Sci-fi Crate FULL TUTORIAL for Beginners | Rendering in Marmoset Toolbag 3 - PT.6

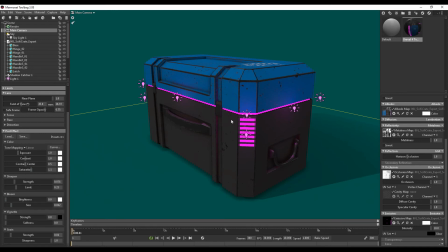(8:23)
I'm also going to add just a little bit of bloom, and this will really give the emissive light a more realistic look. Just a little bit, something like this maybe. I usually always use a vignette.
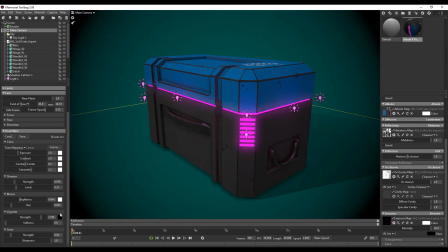(8:36)
So a vignette is pretty much this dark outline around the image.
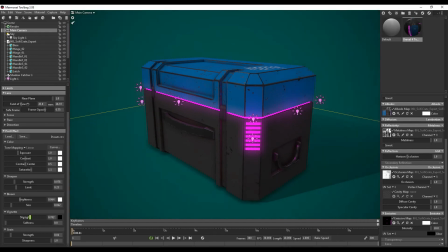(8:40)
I think it really helps focus on the final render. I usually have it set to something in the middle, like here. The softness, something usually around here. And I don't usually add any grain.
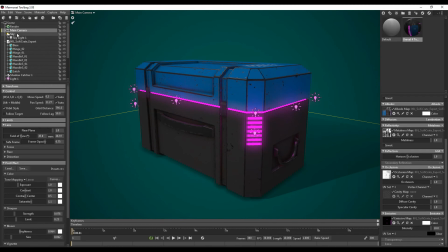(8:55)
So we're almost finished. Just want to go back to my sky. Bump the brightness up just a bit. Something like that. And now I'm going to go back to my render. I'm going to go to lighting. I'm going to turn on global illumination. Now it does make your scene a little bit darker.
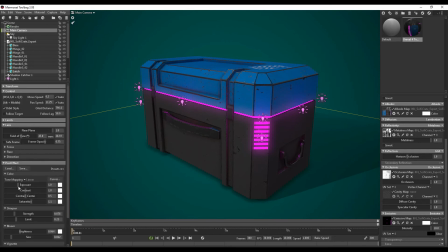(9:13)
So if you just go back to your main camera, where it says tone mapping, just bump up your exposure a bit. Okay, so with that, we have our final render. I'm just going to line this crate up in the scene, something like that. I'm going to go into Edit, Preferences,
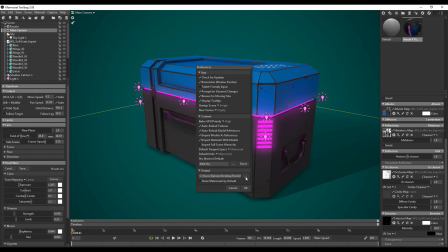(9:32)
and here where it says Output, I just want to select where the render images export to.
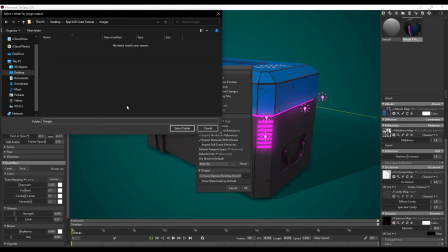(9:37)
So I have my own images folder here. I'm going to select that folder, press OK.
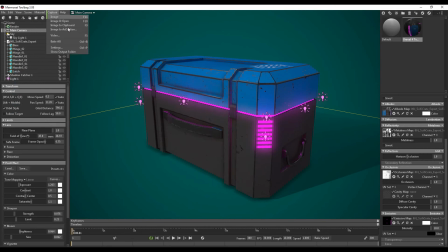(9:43)
Now I'm going to go to Capture. I'm going to go to Settings. I'm going to keep 1920 by 1080. The sampling depends on the level of quality you want your image to be. You usually want it to be 400 at all times. Format PNG, I don't want any transparency.
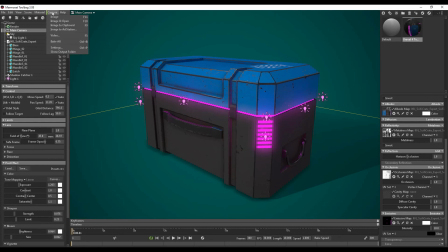(10:03)
So I'm gonna click OK. I'm gonna hit capture, image, and open.
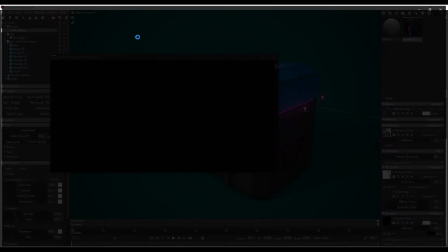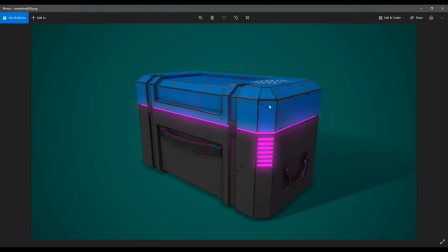(10:15)
And there it is, our final rendered image of our Sci-fi Crate.
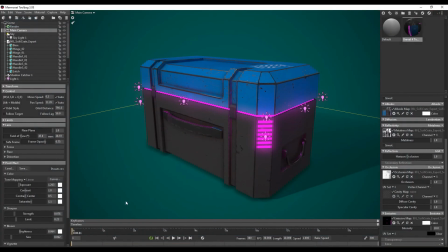(10:18)
Now another thing that I just want to show you is how to create a rotation of this crate. Now my computer is quite slow with the global illumination turned on, so I'm just going to turn it off.
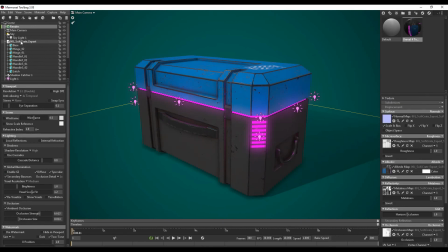(10:30)
So now I'm just going to select my Sci-fi Crate over here. Go to scene, add object, turntable.
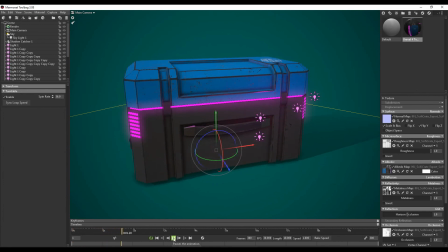(10:39)
So now if I press play down here, it can now rotate. We do have a problem though, we want these lights to rotate with the model.
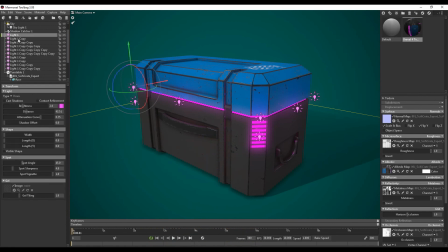(10:47)
So I just want to select all these lights, left click this one, hold down shift, left click this one to select them all. So we just want to drag these lights and make sure that they're under the turntable.
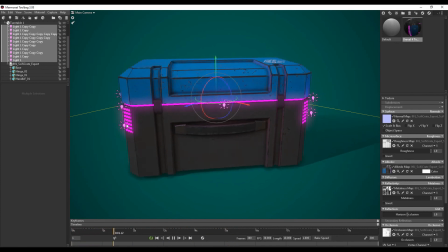(11:00)
Now when we press play, you can see the lights are also rotating with the model. So I'm just going to go back, I'm going to go to capture, video.
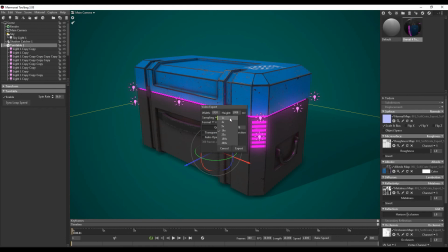(11:13)
I want it to be 1920 by 1080. Sampling. The video output can take quite a while, depending on how high you want it. It can usually go something like 100 or 25. Now, depending on how long you're willing to wait, it can take quite a while.
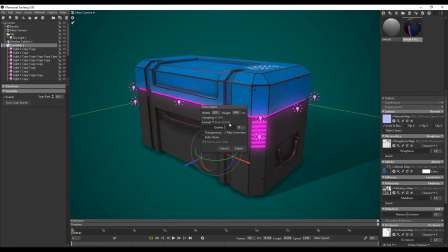(11:29)
So if we want 400, we're gonna leave the video format. We want the quality to be all the way to 100.
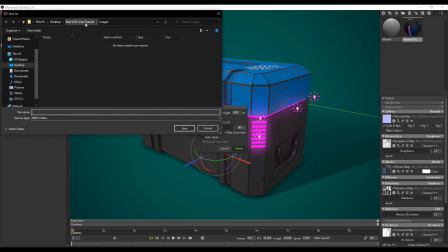(11:35)
Then we wanna export. I've got a separate folder here for video files. Just gonna call it Sci-fi Crate. Rot for rotation. And then I'm just going to click save.
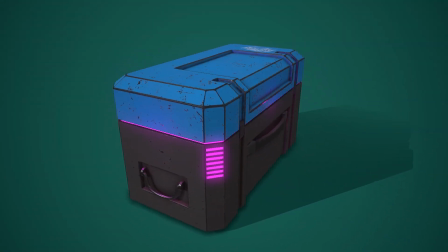(11:53)
And then there you have it, a rotation turntable for your final model. So congratulations on finishing the video series. Hope you guys had fun. If you're interested in more 3D art tutorials, consider subscribing. Hope you guys had fun, and I'll see you next time.